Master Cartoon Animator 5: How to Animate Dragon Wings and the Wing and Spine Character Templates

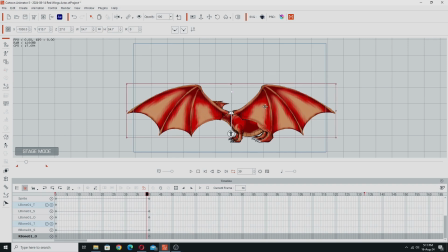[4:09]
So I did sort of go with the idea of using two of these and both going the same way, so it would look more like this.
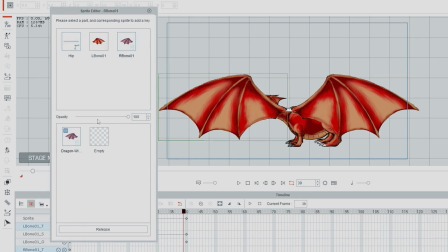[4:18]
I just open up the sprites on that and get rid of this one. I'll turn that hip bone off as well.
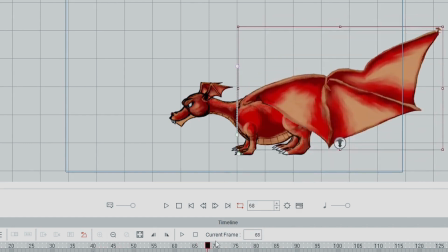[4:25]
You can imagine that there. You can see maybe it would kind of work, but it doesn't really look like how a dragon would fly,
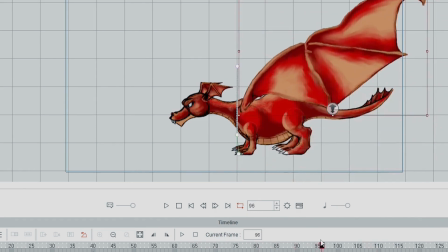[4:33]
because it's still really a front view of that wing, and it doesn't look, all of this looks pretty distorted using the standard clip. And see, that's actually how I rigged the wing, and then this is what it looks like after you've applied the motion clip.
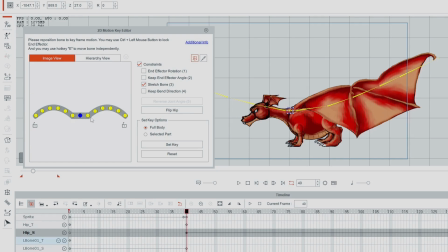[4:47]
So I decided to abandon the winged actor prop, because the other thing I needed again was for it to flip,
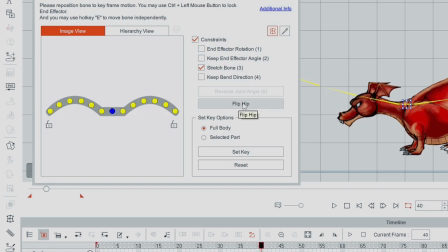[4:54]
and although you can flip this by doing the flip hip thing here, and see now that's flipped over to the other side there.
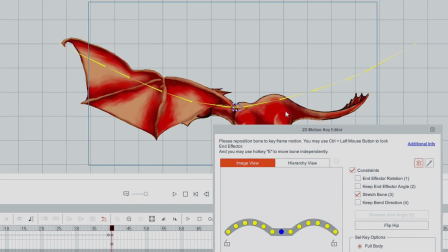[5:02]
This was all pretty much a little bit too much, and I wanted to get rid of all this, and I thought, well, since I can't use motion clips anyway, I may as well do this with a spine actor.
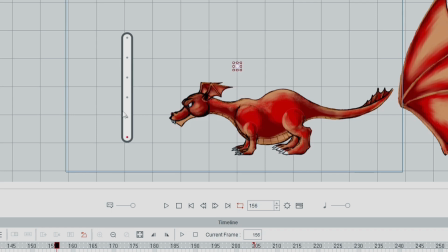[5:13]
This is a spine actor. Now, spine actors is virtually like half a wing, because a winged actor has lots of these bones. It's got bone segments that way and then 6 bone segments that way, where this is just the hip bone is the base, and then you've got the bone segments up here.
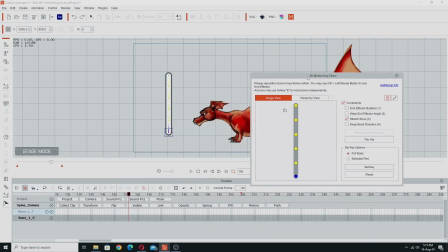[5:31]
If we select this one, you can see this is the spine, and this is actually quite perfect because it's got that,
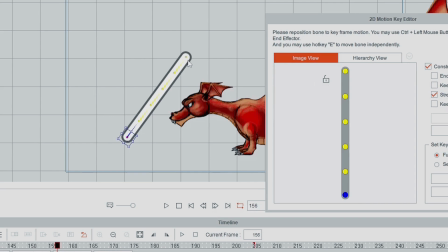[5:38]
the hip is at the very base of it, and then the rest of it you can just manipulate how you want.
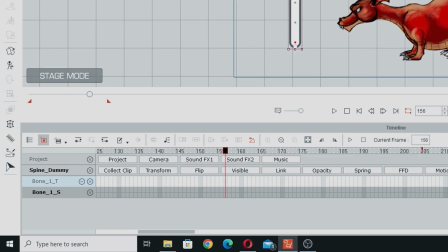[5:44]
And the other reason why it's good is even on the transform track,
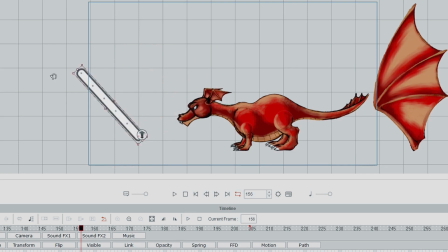[5:49]
or is already set up to rotate around the base of that object, which is perfect for a side wing.
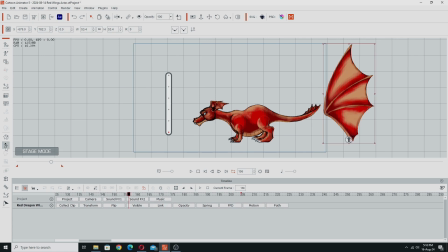[5:55]
So this is my wing here that I've set up using the spine, and if we open up 2D Motion Editor for that, you can see this is how I've set this up.
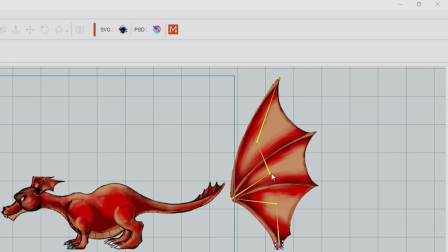[6:04]
The reason why I've done it this way is because I found if I put these bones exactly on the ribs,
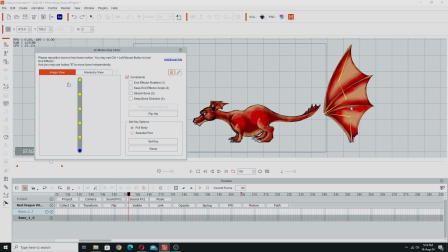[6:10]
when I distorted the wing, I would get some really awkward looking sharp bends on the actual ribbing,
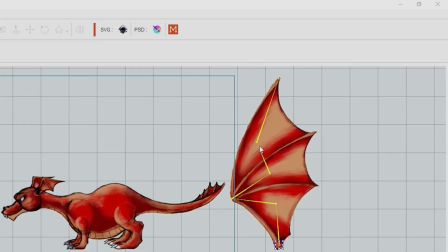[6:17]
which looked like they were broken. Whereas if I put these bone points in between the ribs, I don't get any of the sharp bending. I still get some. You'll see if I manipulate these bones, you can see I do get some weird bends here and there,
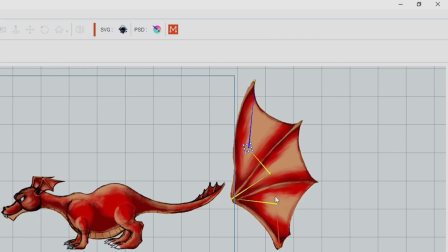[6:33]
but I can fix them up sort of depending on how I adjust things, and it doesn't look too unnatural for the most part,
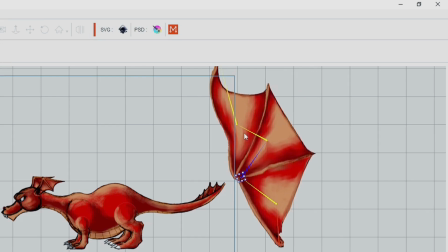[6:40]
as long as you don't bend too far. You can see this works relatively well, and I can do quite a lot with it.
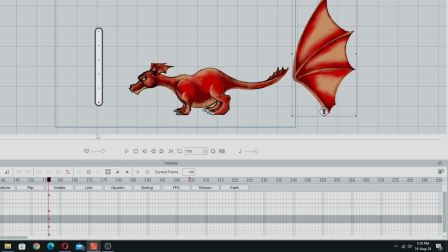[6:46]
So then to animate this, I wanted it to have a more realistic looking flying motion than the actual other versions had, and I did a little bit of research to find a actual flying sequence. I was looking to see if anyone had done a flying sequence for a dragon, and there were a few out there,
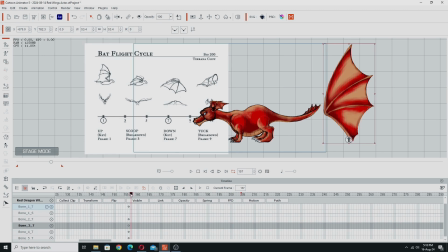[7:06]
but I kind of came across this sequence for a bat flying cycle here.
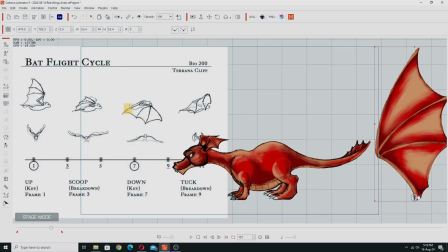[7:11]
Just move this up so that you can see it.
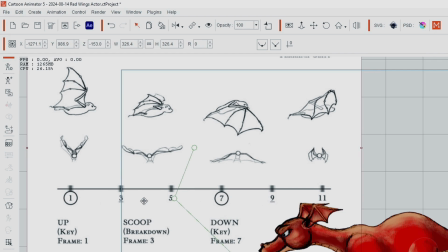[7:14]
And this uses just 4 frames, and this actually shows you the timeline spacing for these particular frames that you should use.
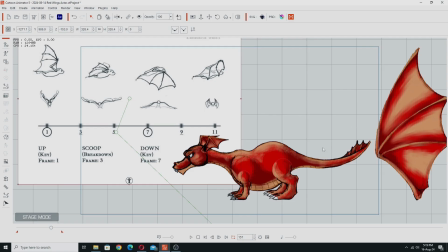[7:22]
I didn't use this exactly because I had sort of issues of how I did it meant that this wasn't exactly possible, but I based my wing shapes on these, and all I did was started out with my wing in place,
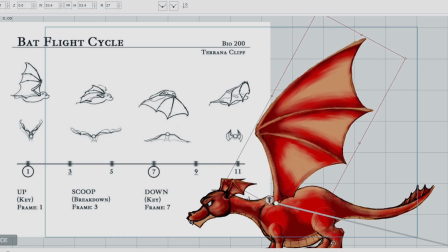[7:36]
and if we just move this down a bit and sort of rotated it to look a bit like this one.
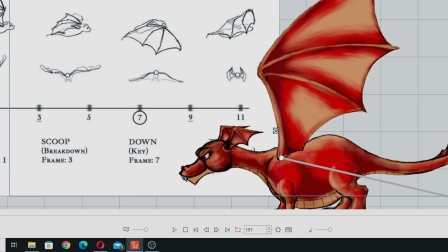[7:41]
And then this is just linked to the dragon using the link tool up here. So you just go link, and it's linked to this shoulder bone here.
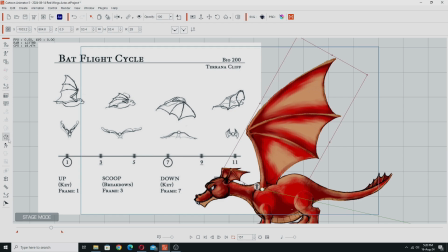[7:49]
And then I could start just copying the various poses. So to get started on that, move this down here.
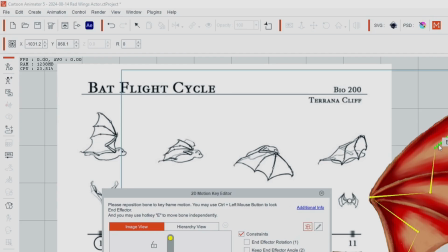[7:56]
Just trying to copy that pose there. So this is pretty much all I had to do, like that.
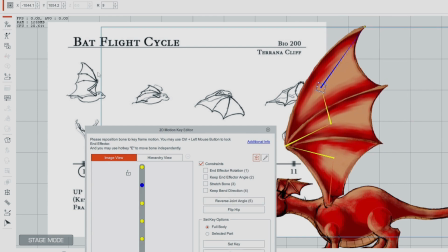[8:02]
Forward more and bring that up. And so if we wanted to squash it down a bit, instead of using the 2D motion key editor,
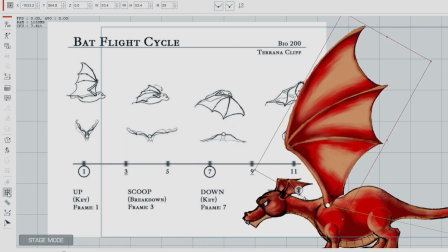[8:10]
I'd go into the FFD editor, this out a bit.